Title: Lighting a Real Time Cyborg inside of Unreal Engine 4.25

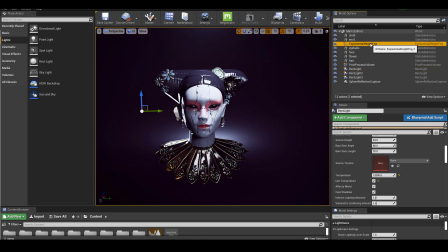725s
After I got all the main lights in my scene, it's just a matter of balancing them out and see how much shadow I want and how dark I want my shadow
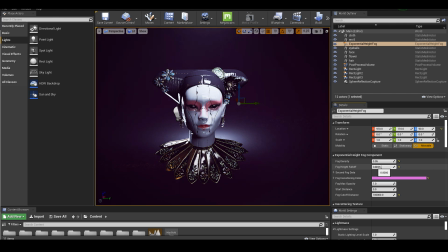733s
to get. and also for the key light I will assess how bright I want the highlight to be on my character
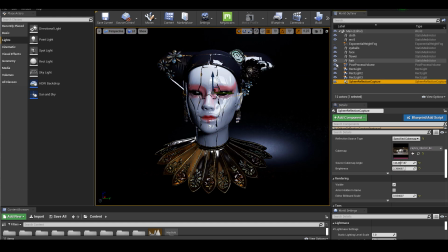741s
I want to show you every lighting element in my scene and let you see what
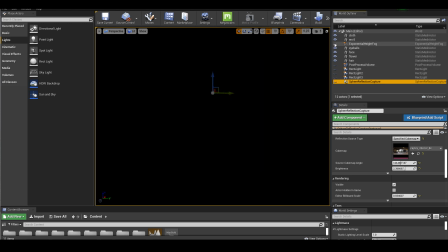745s
they are doing to my character so I have exponential high fog which create this kind of like feel color for the entire scene and then I
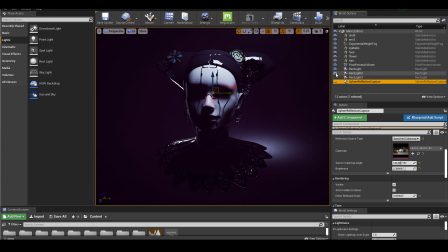755s
have my key light I have my post processing volume I have
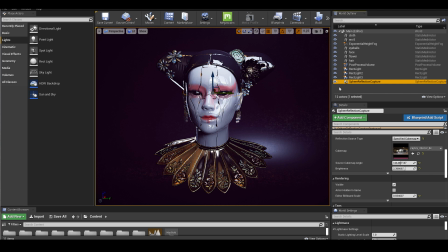760s
my rim light my feel light and the last one is my sphere reflection capture which gives me nice reflections on my surfaces I haven't got a chance to experiment with the post processing volume very much but there's a couple things I tried I really like one thing I tried which I added to
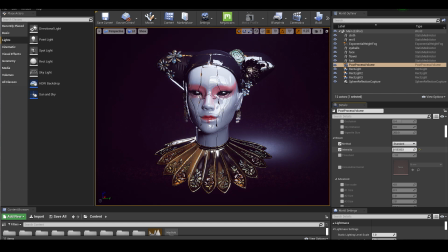778s
my seam is bloom effect which gives my asset a little glowy effect and from certain angle you even see some lens flares which I thought was pretty cool so I just added to my character the
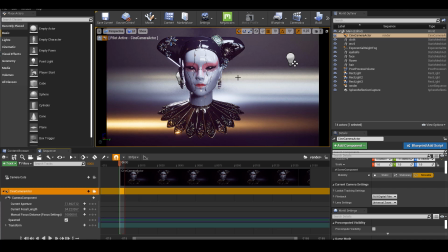793s
last thing I did for my scene was to change my background material the meta material had before was a little bit too dark so I changed it to something a little bit brighter
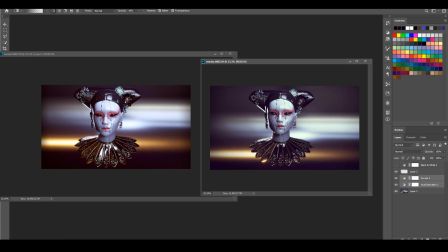801s
and a little bit more reflective and because of my sphere reflection capture it's reflecting my environment which has all those
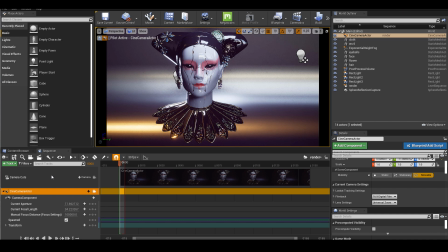809s
kind of like bluish orangeish and some very bright areas which I thought
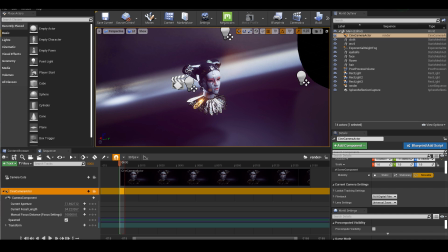813s
was a very cool effect kind of make my scene look a lot more graphic
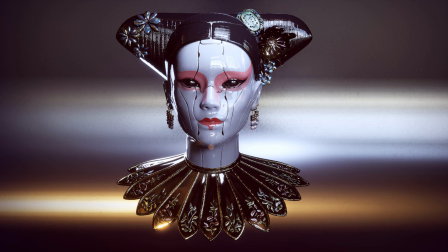818s
and after some color correction inside of Photoshop we have the image I'm showing you right now I hope you enjoy this video again it's not really a tutorial it's just me figuring out Unreal Engine one step at a time but I hope
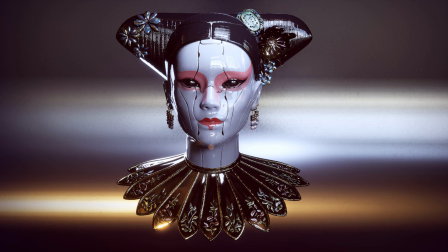833s
it was entertaining for you for the next little while of this channel I'm going to do a bit more character work which is going to involve the entire process from modeling sculpting possibly using texture XYZ and
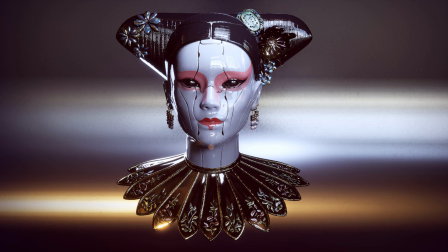849s
texturing and by the end I want to present some sort of organic real-time character and all these assets are actually for a short film that Adrian is working on and we're thinking about making the entire film
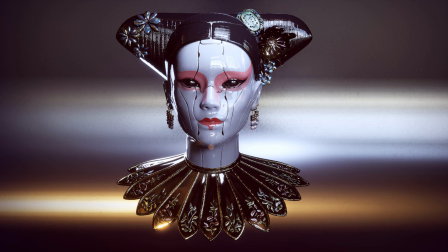865s
inside of Unreal Engine that's why I started the whole learning process so the goal of anything I make is to be able to make them real-time in the end And if you are interested in that process, which is going to be a long process,
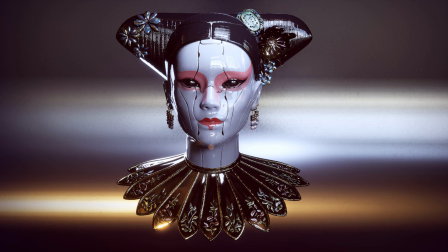879s
subscribe to my channel and click the notification bell so you will get notified every time I have something new for you. And that is everything I have for you today. I will see you in the next one.